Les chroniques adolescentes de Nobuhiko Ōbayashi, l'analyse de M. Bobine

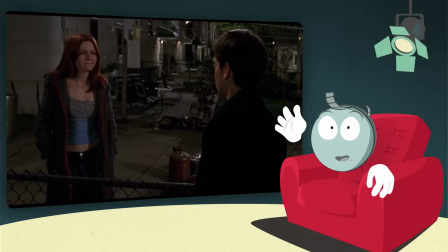[16:28]
4 ans plus tard, il sort Spider-Man, sorte de synthèse stylistique où l'on retrouve autant le Raimi des débuts que celui de Un plan simple.
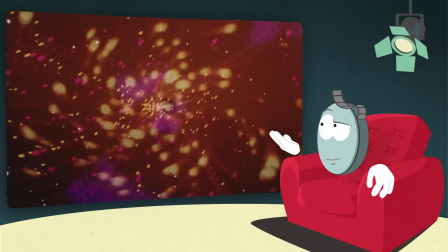[16:36]
De la même manière chez Obayashi, dès le générique d'ouverture de School in the Crosshairs, on retrouve les gimmicks ayant fait le succès de House.
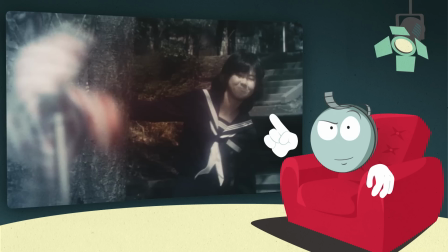[16:43]
Réduction du nombre d'images par seconde, formes abstraites et couleurs criardes, incrustations psychédéliques, cohabitation de la couleur et du noir et blanc, parfois dans un seul et même plan.
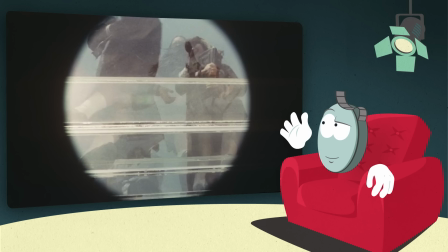[16:52]
Pas de doute possible pour qui a vu House, nous sommes bien chez Obayashi. Et ce ne sont pas les minutes suivantes qui vont nous contredire.
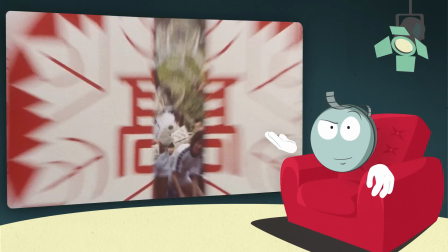[16:58]
Contre-plongée extrême avec le sol transparent, ouverture en iris, le réalisateur semble décliner les figures de style de son précédent succès.
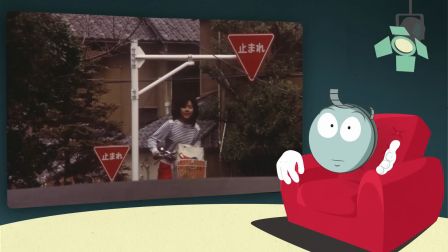[17:05]
Mais contrairement à House, où le cinéaste expérimentait sans discontinuer, avec School in the Crosshairs, il commence déjà à changer d'approche.
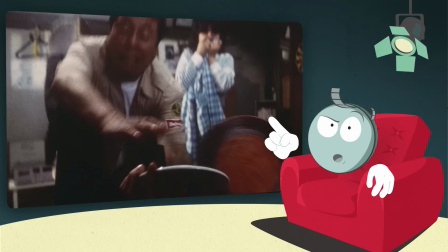[17:12]
Bien que le langage cinématographique qu'il utilise reste très dynamique et inventif, Obayashi laisse un peu de côté les plans composites et les jeux chromatiques extrêmes.
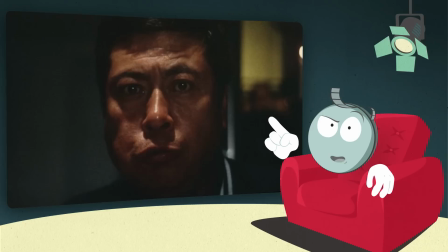[17:21]
Ici, l'aspect animé live passe par une caméra constamment en mouvement, des cuts très abrupts, des travelling compensés,
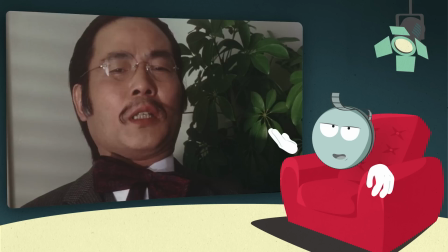[17:27]
des transitions fantaisistes et des zooms au service d'un humour cartoonesque et d'une interprétation hyper expressive à la limite du cabotinage.
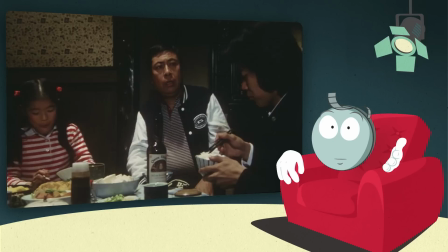[17:34]
Cadeau !
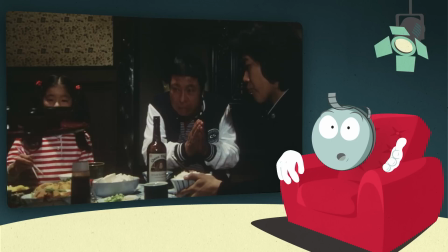[17:37]
Ensuite, Obayashi opère un changement de style encore plus radical lors des séquences de repas en famille, dont la sobriété formelle annonce la nouvelle de la classe.
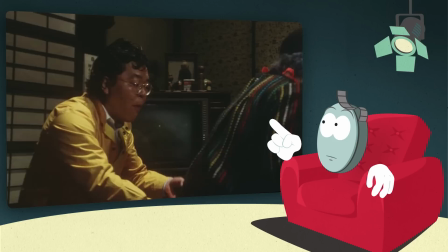[17:45]
Lors de ces scènes, excite la dimension cartoonesque, le découpage et la mise en scène se font de plus en plus effacés.
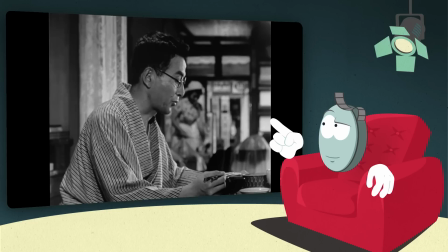[17:51]
Et cette espèce de naturalisme semble correspondre à une certaine image d'Épinal du cinéma japonais classique. C'est-à-dire une caméra souvent fixe avec des angles de prise de vue peu nombreux.
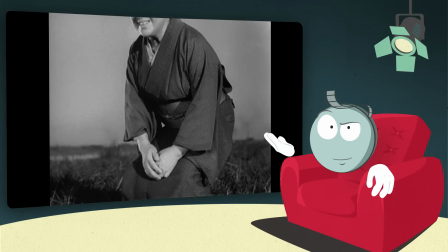[18:00]
Et même si la rythmique du montage participe à la dramatisation, celle-ci passe principalement par une mise en avant des comédiens et de leurs dialogues.
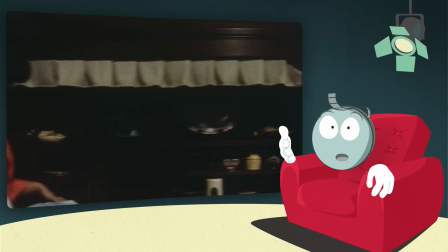[18:07]
Dès lors, le film ne cessera de faire des allers-retours entre ces différents types de mise en scène.
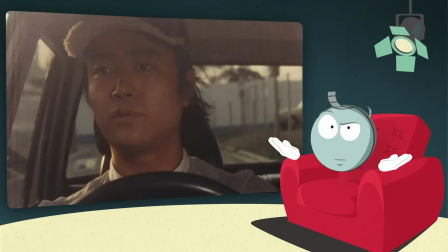[18:12]
En résulte un long métrage certes très plaisant et débordant de belles idées, mais malheureusement un peu déséquilibré d'un point de vue narratif et formel.
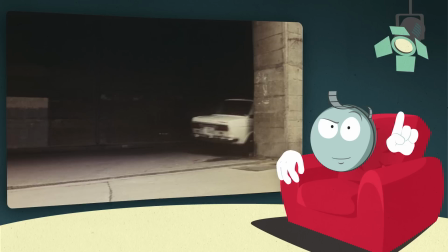[18:19]
Comme si Obayashi cherchait à ne pas répéter la formule magique de House en radicalisant paradoxalement les figures de style très impactantes de son opus majeur.
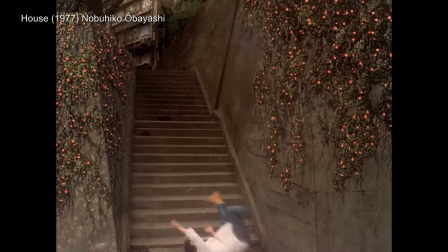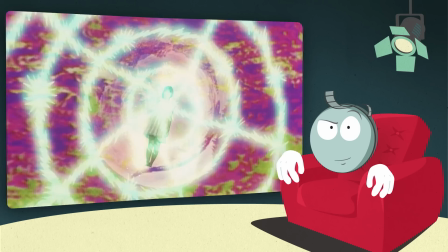[18:33]
A ce titre, difficile de ne pas mentionner l'affrontement final tourné intégralement sur fond vert.
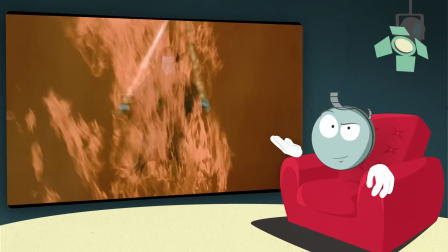[18:38]
Affichant une volonté de repousser les limites de la représentation dans le cadre d'un film live, ce climax se rapproche un peu de ce que fera Tsoyark 2 ans plus tard sur Zou les guerriers de la montagne magique.
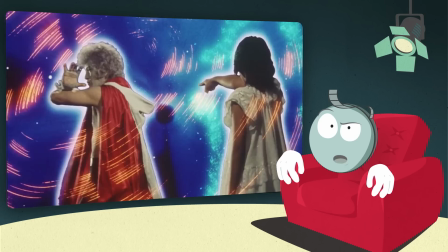[18:48]
Ce final, pensé comme un feu d'artifice, peut être vu comme étant le point de non-retour des expérimentations psychédéliques vues dans House.
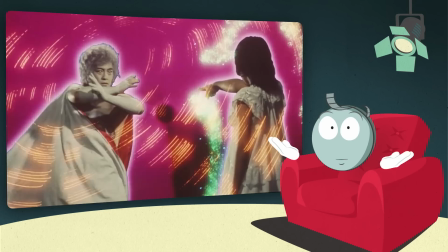[18:54]
Mais malheureusement, à l'instar de Tsoyark sur certains de ses films, Obayashi ne semble pas avoir les moyens financiers de ses ambitions.
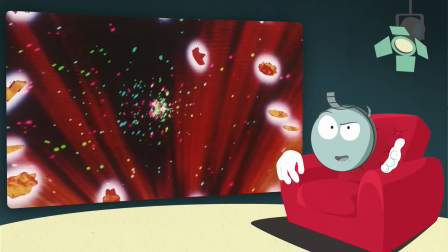[19:01]
En résulte une séquence qui, à l'image du film, est un peu bancale, mais qui reste malgré tout réjouissante de par son imagination en roue libre.
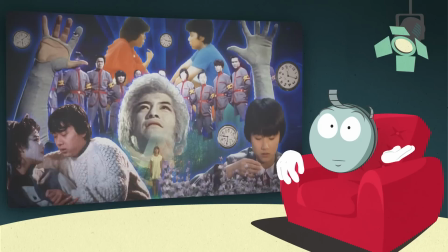[19:08]
À travers ce film, Obayashi a tenté une rencontre entre la folie graphique de House et une forme de cinéma plus classique.
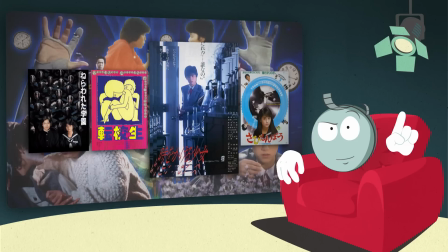[19:14]
Cette tentative, pas totalement concluante mais non dénuée de charme, trouvera son aboutissement 2 ans plus tard avec The Little Girl Conquered Time,
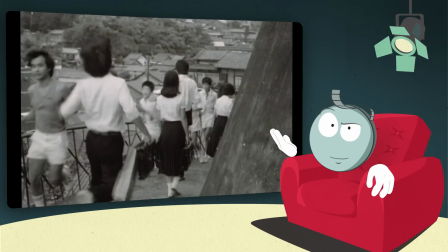[19:21]
dont la réussite n'est pas étrangère au film qui le précède, La Nouvelle de la Classe.
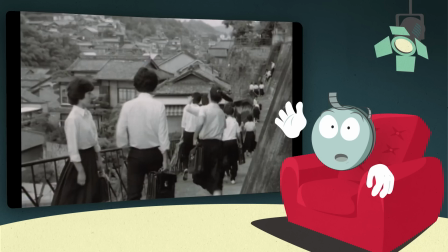[19:25]
Plus encore que School in the Crosshairs, qui tentait de nouvelles choses sans pour autant s'éloigner du sillon creusé par House,
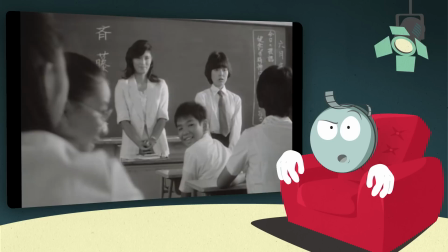[19:31]
La Nouvelle de la Classe marque un véritable renouveau dans le cinéma d'Obayashi. Bien que la sensibilité et l'humour de l'auteur soient immédiatement reconnaissables,
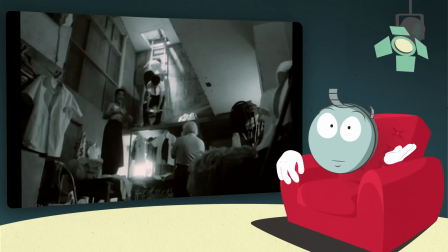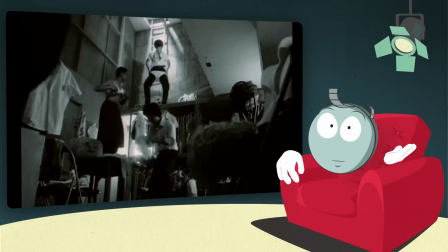[19:47]
ce qui frappe d'entrée de jeu dans La Nouvelle de la Classe, c'est la sobriété de sa mise en scène, remplaçant le déluge d'effets spéciaux par de nombreux plans fixes parfois très composés.
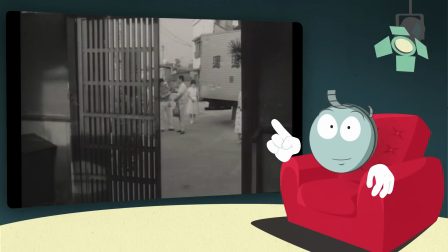[19:55]
Et c'est d'ailleurs à travers ces cadres dans les cadres que Obayashi nous raconte son histoire.
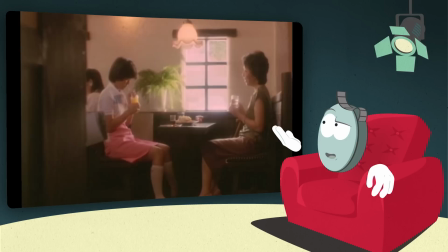[20:00]
Ici, des éléments de décor sont utilisés afin d'expliciter visuellement l'évolution d'un personnage ou ses relations avec les autres.
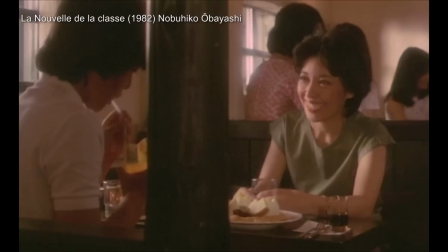[20:06]
Comme par exemple cette séquence où la mère de Kazumi est persuadée de s'adresser à sa fille, alors qu'elle se trouve en face de Kazuo qui occupe désormais le corps de Kazumi.
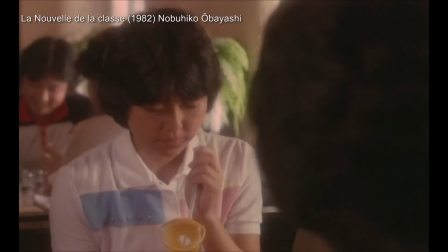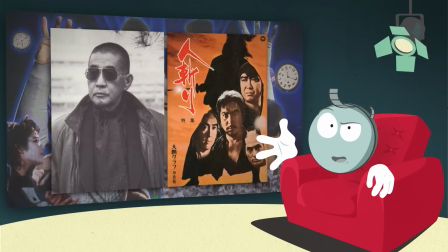[20:22]
Via ces surcadrages, Obayashi rejoint une certaine tradition du cinéma japonais,
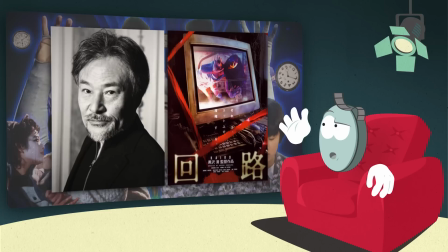[20:25]
comme par exemple les films d'Hideo Gosha, mais aussi certains réalisateurs contemporains, tels que Kiyoshi Kurosawa.